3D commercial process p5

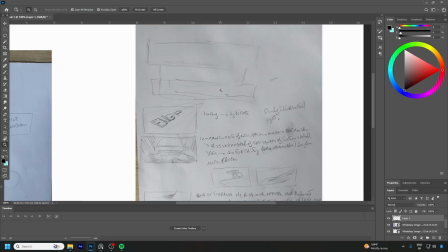Okay, let's talk about the storyboard itself. It's simple.
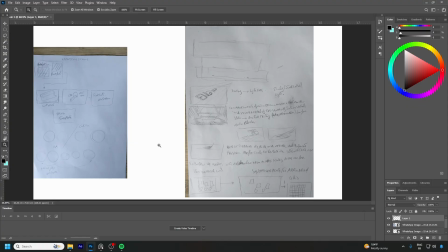I want to make something as minimalistic as possible. It tends to fall into the abstract realm, an abstract word where we have simple colors, uh, more like toward the desaturated realm.
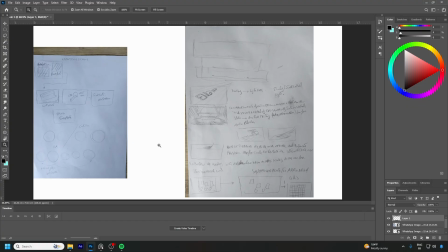Also, I want to add this glitchy effect. I'll show you the inspiration, but for now, it's all about trying to make it as precise, simple as possible. I don't want something colorful. I don't want something far, I'd say, let's say, how could say, full of enjoyment, full of happiness.
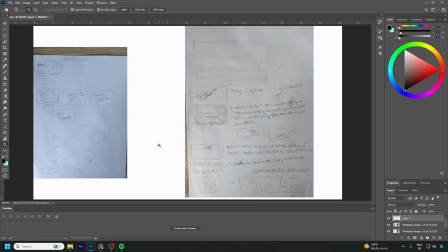No, I want something serious, cinematic, and I want to add a touch of technology, a touch of these weird intersected transaction and scenes.
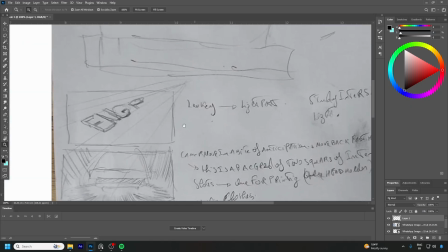Anyways, this is my way of how I do storyboards.
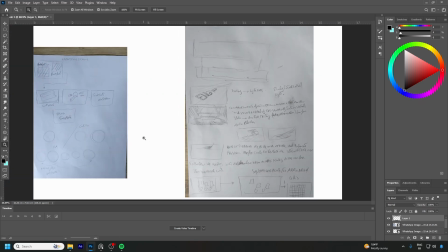I like to do it on pen on paper, with pen on paper. Sorry, I like that method. I think that will be in touch more with the animation itself, and I'll focus on concepts rather than other things.
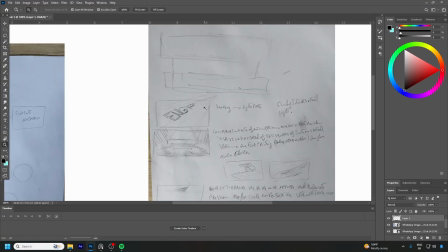It's okay to do it with Blender. It's okay to do it with pen and tablet. Do with the way that you like, but for me, I want to do it in a place where I cannot go further, and I do it as minimalistic as possible.
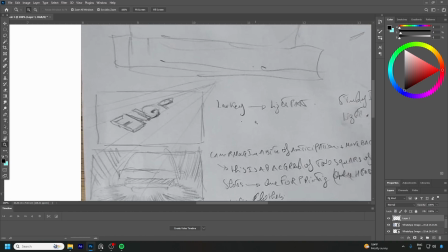The first shot, as you are seeing, it will be a extruded logo of the company itself.
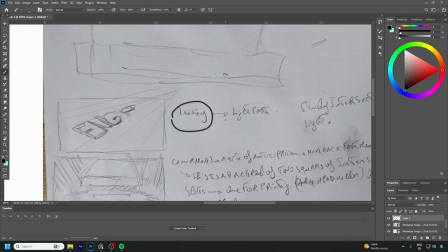As I are seeing in here, it's a low-key shot with a light ray pass over that thing,
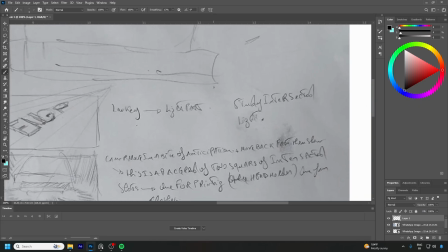and this is a sort of introduction, okay? And study intersected light. It's about how can I try to make light walking or moving over the logo in a way that make it beautiful and attractive.
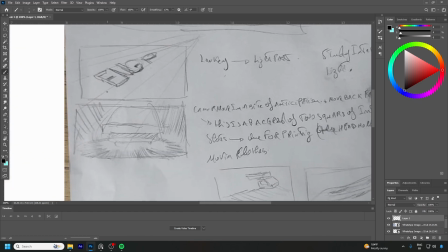So this is the first shot. Black, low key, just simple lights, and let's say it's subtle, not that intense or something else. Second shot, it will be a dark shot, as you are seeing,
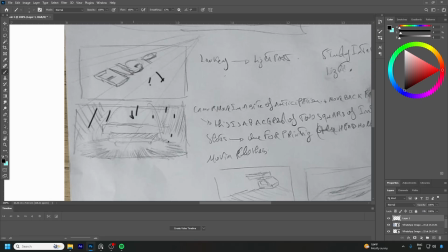and we have just a low key from above that, let's say, touching that reveal simple details of the printer itself. Then we have a gate will open from here with the
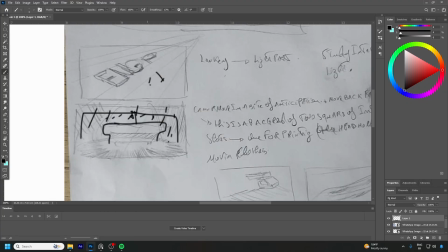white light behind it that will give us a rim light for the 3D object. This thing, the ground will be reflective, and I inspired this shot from one of the animation that I am referencing from.
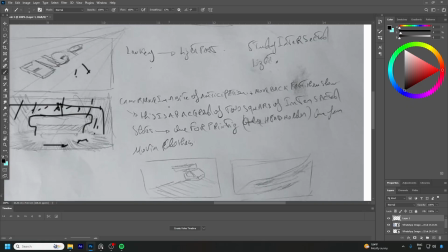What I'm writing here is camera is moving, let's say having an anticipation and then moving backward, fast then slow. It means like we have this fast drag back and then it slows down,
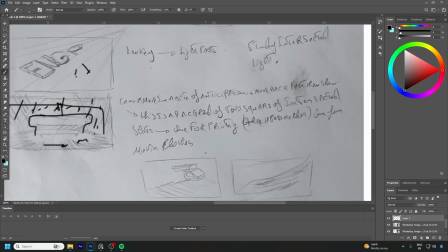and when that particular moment we will have a glitchy effect with a negative effect also,
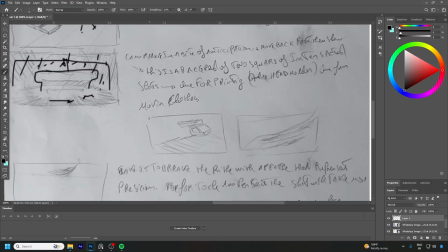as well as we will reveal two other shots over this one. They will be like that. Let me change the color. They will be here. Two shots sorry, with some different types words in here that represent the shots,
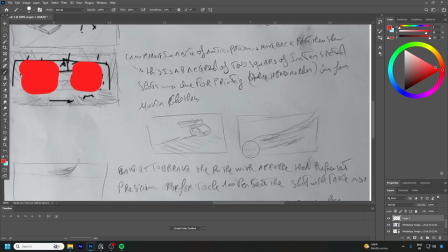and they will be about one for the printer heads going out and in, that showing that it's fast, showing the movement, and one we are showing cloth, showing the cloth movement, and it is a representation of quality.
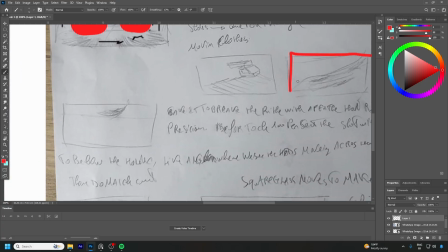Then we jump into a scene after these two and the glitches to calm down the tempo.